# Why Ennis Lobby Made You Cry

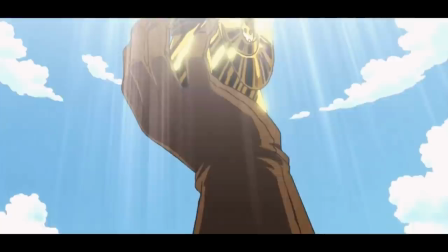[12:18]
She has now fully accepted that she is actually worth something and that she is worth to be cared for and rescued by her friends.
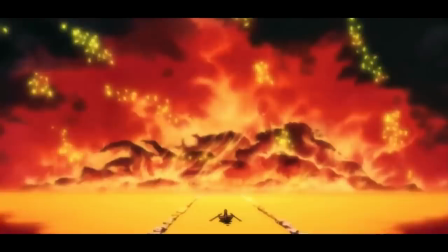[12:26]
Meanwhile, the golden snail held by Spandam and the destructive buster call it can summon,
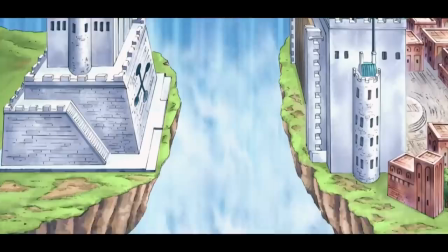[12:31]
symbolize Robin's traumatic childhood and all her suffering that she had to go through by having to experience it.
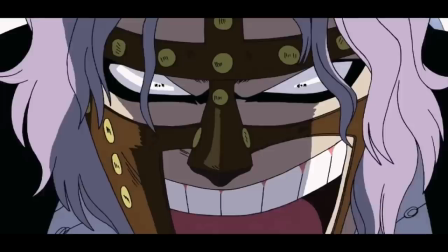[12:38]
And finally, I think it's fair to say that the tower of justice itself also is a symbol.
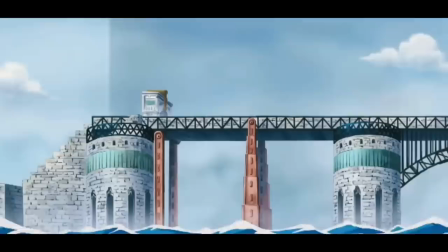[12:44]
The name seems to be quite ironic at first, since it seems to show the hypocrisy and twisted sense of justice of the world government.
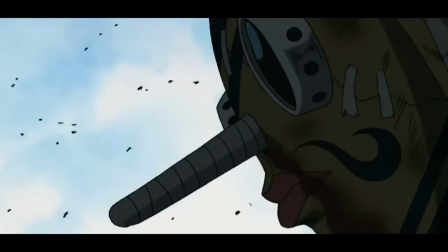[12:52]
However, with Oda putting in Then another twist here.
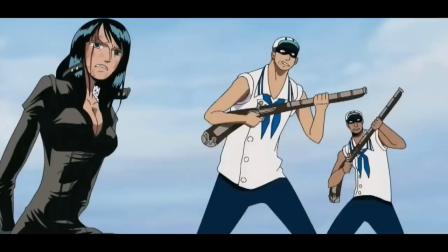[12:55]
At the end of the arc, the tower of justice has actually lived up to its name, as Robin truly does get what she deserves.
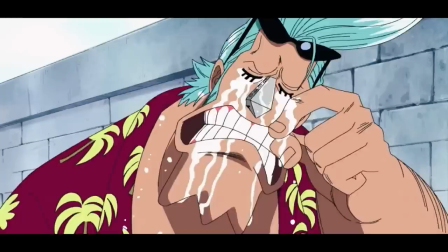[13:03]
Freedom, a new family that loves her and a place that she belongs. I would actually say that it's a bit cheesy, but that stuff is just so damn powerful.
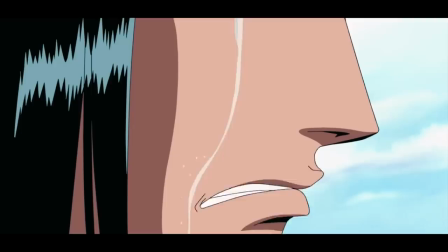[13:13]
Damn you Oda. Now how is the character's body language and the dialogue in the scene implemented?
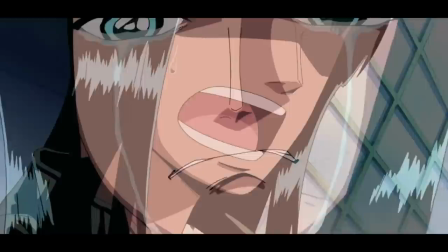[13:20]
Well, I think the portrayal of Robin's emotion speaks pretty much for itself.
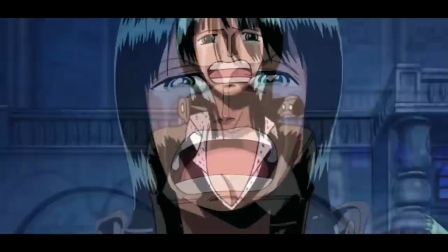[13:25]
The facial expressions and the conflict within her are wonderfully drawn by Oda and the anime also does a great job at capturing her emotional transformation here.
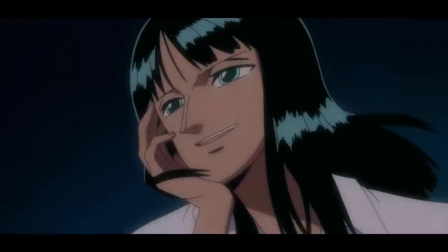[13:34]
The way that she is finally able to cry and let out all these emotions that she had suppressed for so long are simply overwhelming to see.
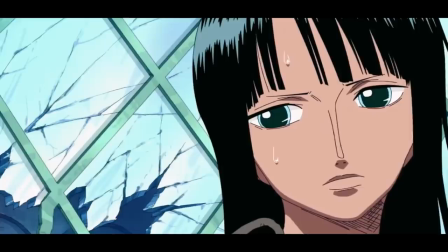[13:43]
And beside that, I think the scene also manages to really bring out her inner dialogue in a very believable and convincing way here,
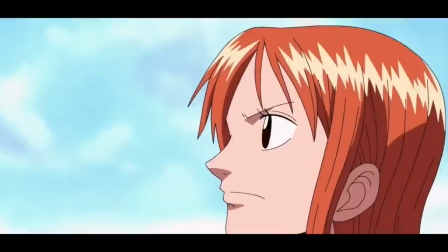[13:50]
giving us some crucial insight into her inner world. Next to Robin, I think the scene also has some wonderful language for the other straw hats.
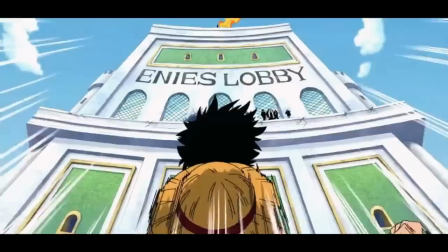[13:59]
Of course, there is Luffy, whose intense and emotion-filled speech towards Robin is one of the most important moments for his character arc in my opinion,
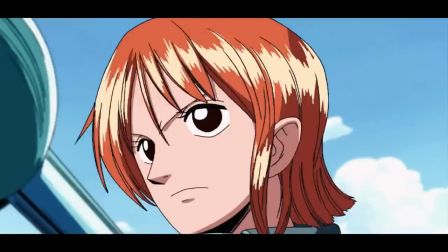[14:08]
giving us some of these occasional moments where Luffy's true capabilities as a leader come clearly to light. And what about the other straw hats?
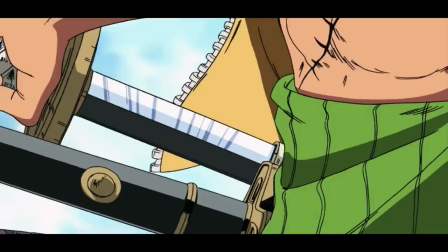[14:18]
Well, I think I have rarely seen a manga or anime do such a fantastic job with silence as this scene does.
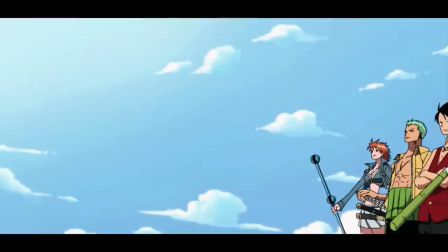[14:27]
Because none of the straw hats says anything.
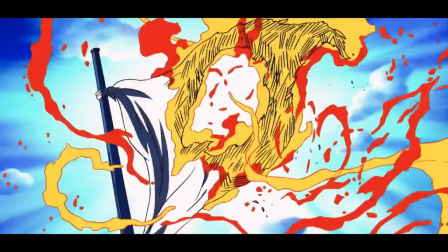[14:31]
They don't address Robin, they don't cry out in shock when Luffy tells Usopp to shoot down the flag,
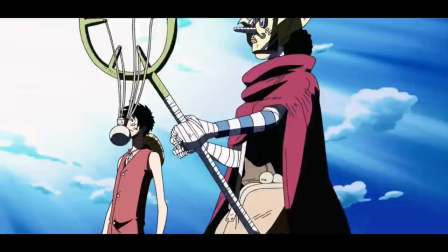[14:37]
they don't show fear or anger or really any sign of emotional effect this moment could have or maybe even should have on them.
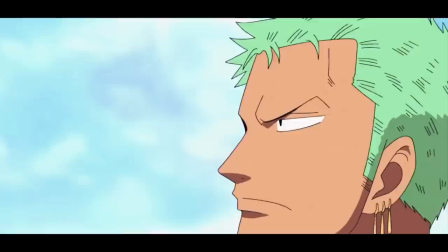[14:46]
No, they decide to simply stand there next to Luffy side by side with a stoic and determined look on their face,
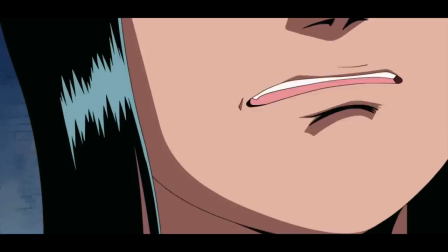[14:54]
radiating nothing but pure confidence and trust in their captain and dedication to getting their friend back. Sadly, show,
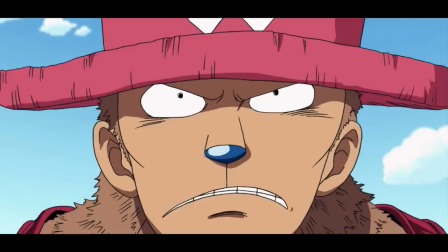[15:02]
don't tell is an important skill in storytelling that is heavily underused in anime and manga and I feel especially in shounen,
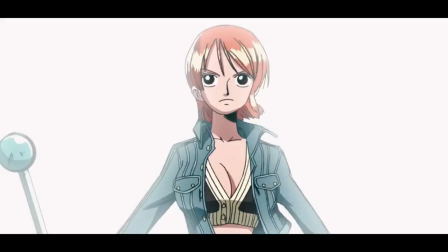[15:09]
where often everything is explained so everyone in the audience can really get what´s happening right now.
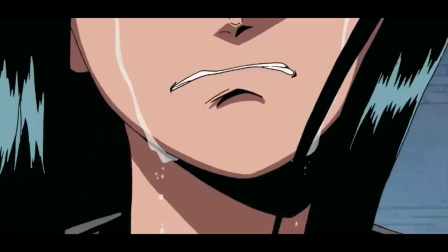[15:15]
But I think this is a perfect example how powerful silence can be and simply letting the visual speak for itself.
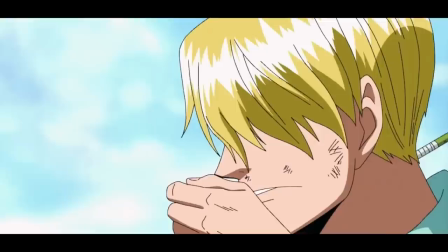[15:23]
Just watch.
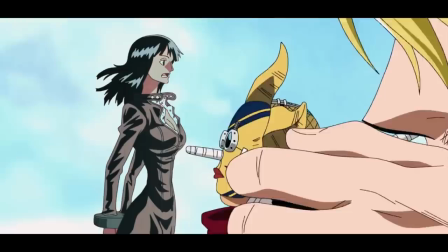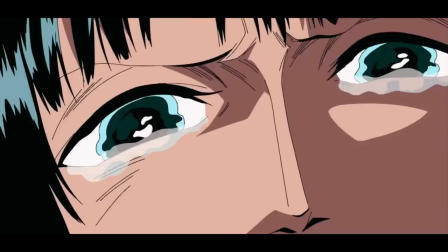[15:30]
This is what gives me goosebumps. I don´t need everyone in the crew to say out loud that they really want to save Robin.
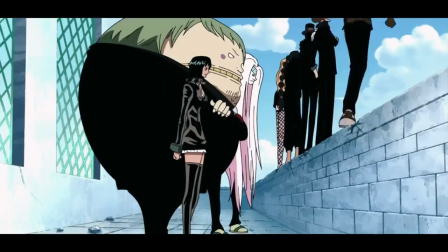[15:38]
This is the way to do it and to get me on board with this scene.
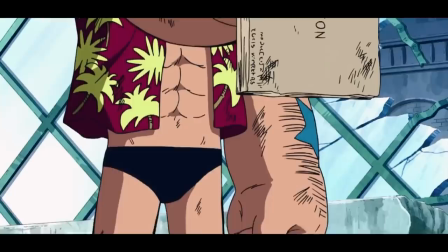[15:41]
Finally, next to Robin, I think it's also worth mentioning the change we see in some other characters in this moment in terms of body language and dialogue.
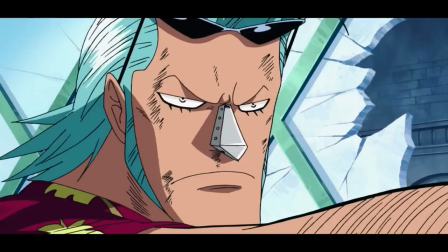[15:51]
Frankie for instance finally completely changes from antagonist to ally in this moment,
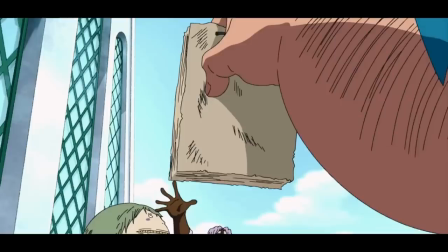[15:57]
being deeply moved and showing his true colours as well as his affection for the straw hats here.
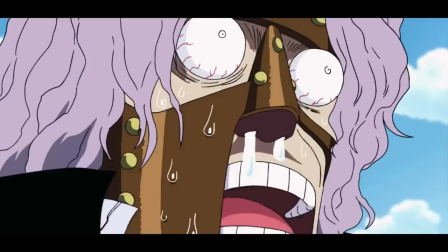[16:03]
This results in him destroying the plans of the pluton and fully following into the steps of his beloved master Tom,
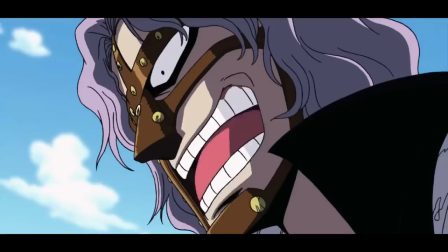[16:10]
who worked for the former Pirate King Roger during his time. A quite overlooked moment I believe.
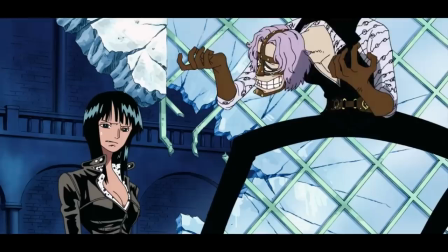[16:16]
And then there is of course Spandam, who changes from a sense of superiority and arrogance to fear and panic
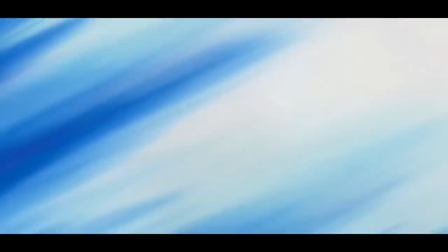[16:22]
once the flag is taken down and while his character might be annoying beyond help,
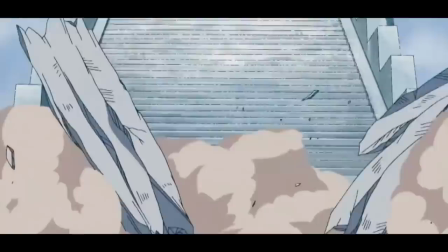[16:27]
it does a wonderful job at getting us fired up for his defeat and also shaping Lucci to be the way cooler and more threatening antagonist of this arc.
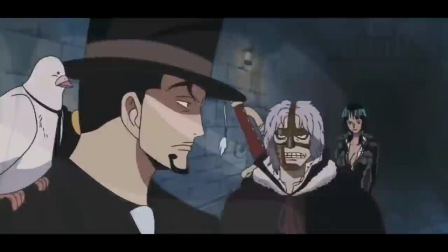[16:36]
And speaking of Luchi, his face in this scene goes from indifferent and annoyed to full ecstasy and bloodthirst,
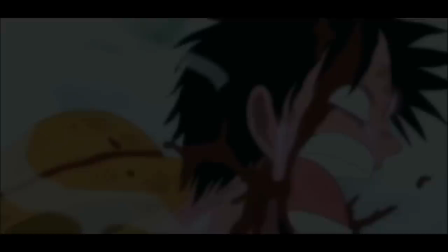[16:44]
something that hypes up the second half of the arc and his later encounter with Luffy even more.
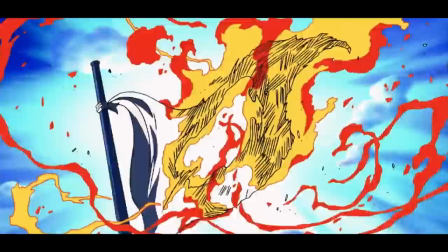[16:50]
The scene is also heavily accented by a great use of sound effects and music.
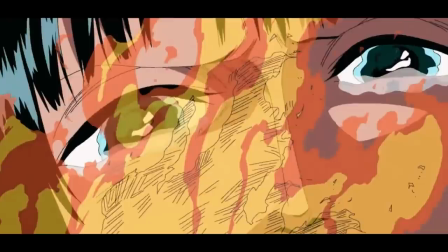[16:56]
The flag of the world government flying heavily in the wind, the silence as Usopp shoots down the flag,
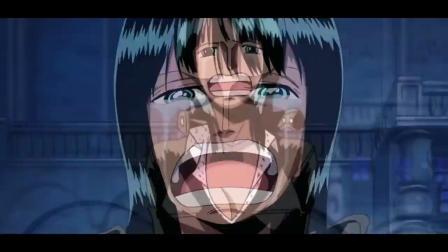[17:02]
the sound of the flames mixing in with Robin's tears, characters, as well as the music when Robin finally breaks free,
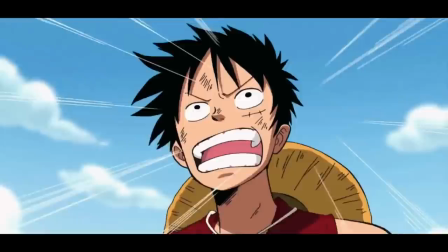[17:08]
are all greatly chosen and do the scene justice I think. Also, special props here to Luffy's and Robin's voice actors,
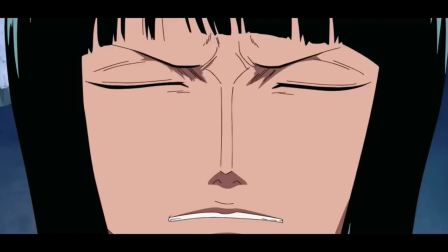[17:16]
both of which do a wonderful job here carrying the heavy emotions in this scene with their performance.
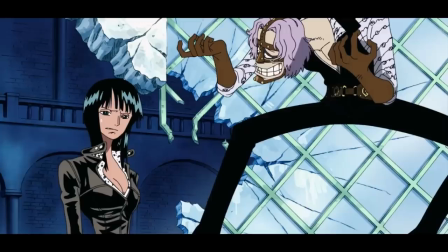[17:22]
One thing I think is not quite optimal here though is Bandom's voice acting.
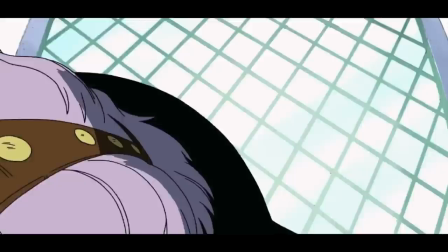[17:27]
I'm not quite sure why that is, but I think there was just so much more potential here to portray him in a more unpredictable and threatening way,
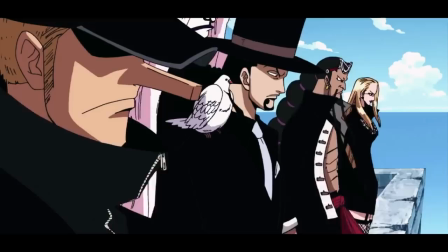[17:36]
compared to the mostly comic voice we get for him in the end. Just a small side note.
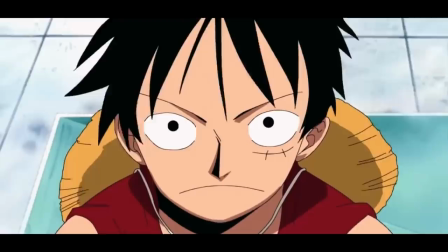[17:42]
Now the last thing I want to look at is the framing in this scene.
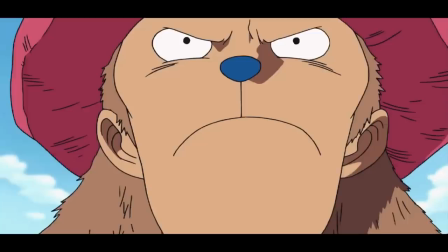[17:46]
In general I think Anna's lobby has great framing and camera movement overall, however there are some things that really stood out to me.
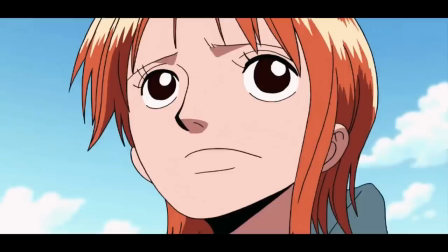[17:54]
The scene opens up with a wide shot of Anna's lobby,
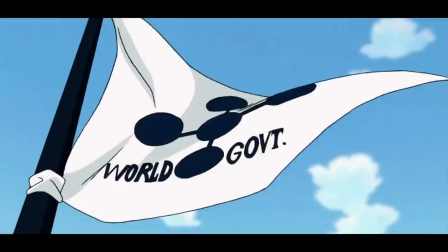[17:58]
showing the literal and metaphorical chasm between Robin and the crew, isolating her from her friends.
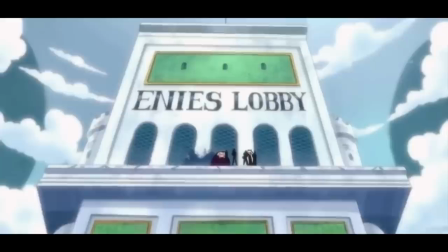[18:05]
I think this is purposefully done here and I simply love the effect it has on the reader.
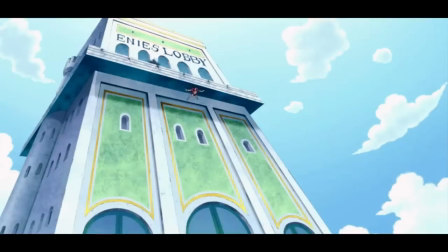[18:11]
And in general, the entire island's theme is focused heavily around these monstrous structures here,
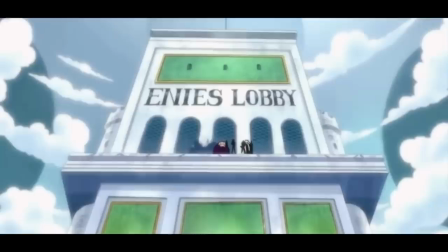[18:17]
showing the power of the world government and giving the stage an epic feel. Thus, when showing Anna's lobby even smaller before the enormous gates of justice with
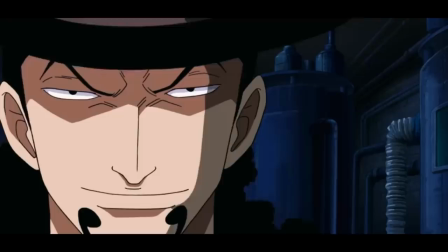[18:27]
the world government's icon on it and when Robin says that no one's ever allowed her to follow her own dreams,
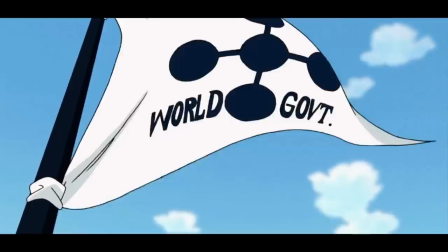[18:33]
the giant iron gates tower threateningly over the entire moment.
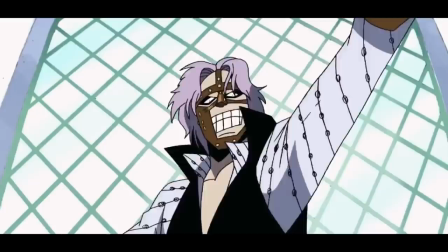[18:38]
The same goes for the government flag that Spandem points up to, overlooking the entire scene as a sort of protective force.
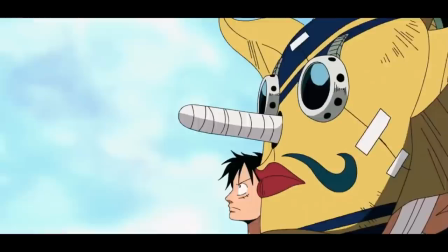[18:46]
And also, I'm a big sucker for this panel here,
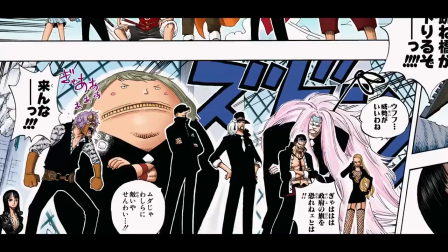[18:50]
where the straw hats stand at the edge of the abyss, absolutely fearless, staring down the CP9.
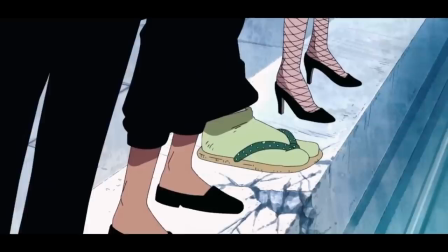[18:56]
And the way that the CP9 members mirror that pose in just the same way creates a fantastic sense of balanced opposition and contrast.
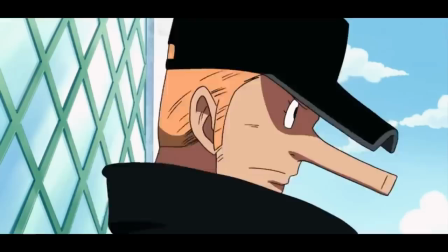[19:06]
Not only does it foreshadow the battle, but it also foreshadows the similarities between both groups,
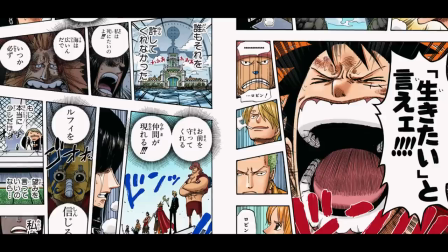[19:12]
with the CP9 being a quote-unquote more evil version of the straw hats.
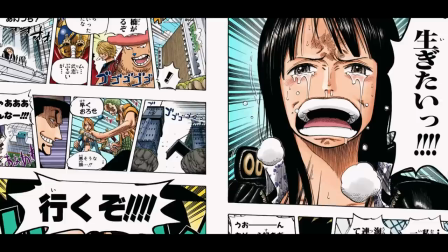[19:17]
And last but not least, Luffy's and Robin's matching close-up shots, with Robin answering her captain's call and fully becoming part of his crew?
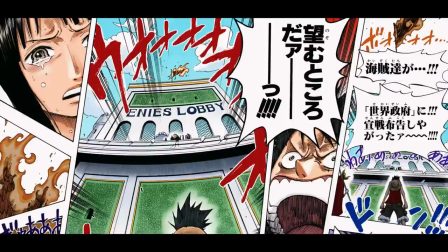[19:26]
Beautiful. So what is the overall purpose of this scene? And how does it fit into the context of the story?
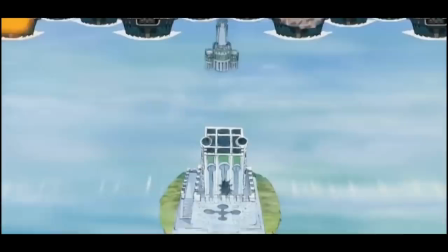[19:33]
Well, of course, Anna's lobby as an arc overall plays a major role in building the world and driving the story forward.
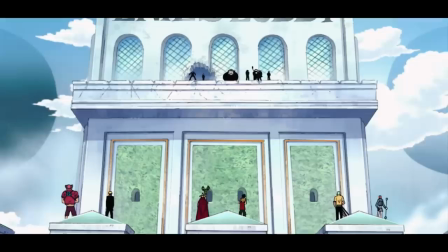[19:40]
But focusing on just this one scene here,
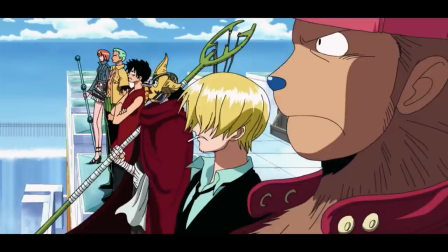[19:44]
I think that if there is one thing in particular it achieves above all else, is that it gives major development to four of the straw hats.
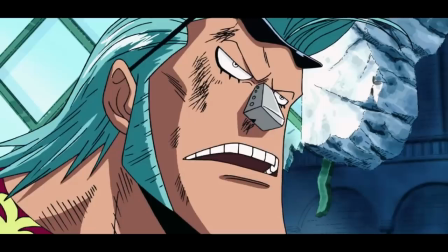[19:53]
Robin, Luffy, Usopp and Frankie.
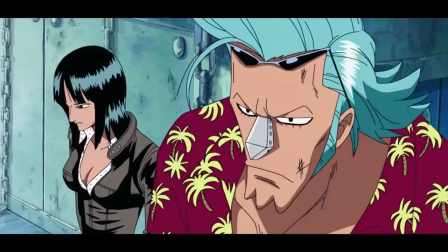[19:57]
Let's look at this list from last to first, so we can have some more dramatic ending to this video.
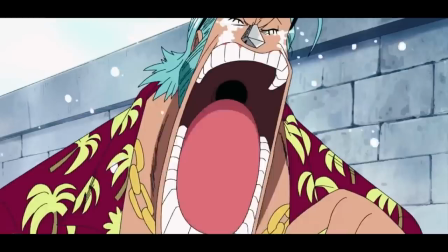[20:03]
Storytelling. So, let's start with Frankie. There is not too much focus on his character in this sequence and yet in retrospect it
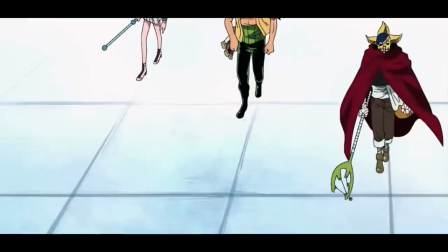[20:12]
is fairly obvious that Oda is already shaping Frankie to become a straw hat here.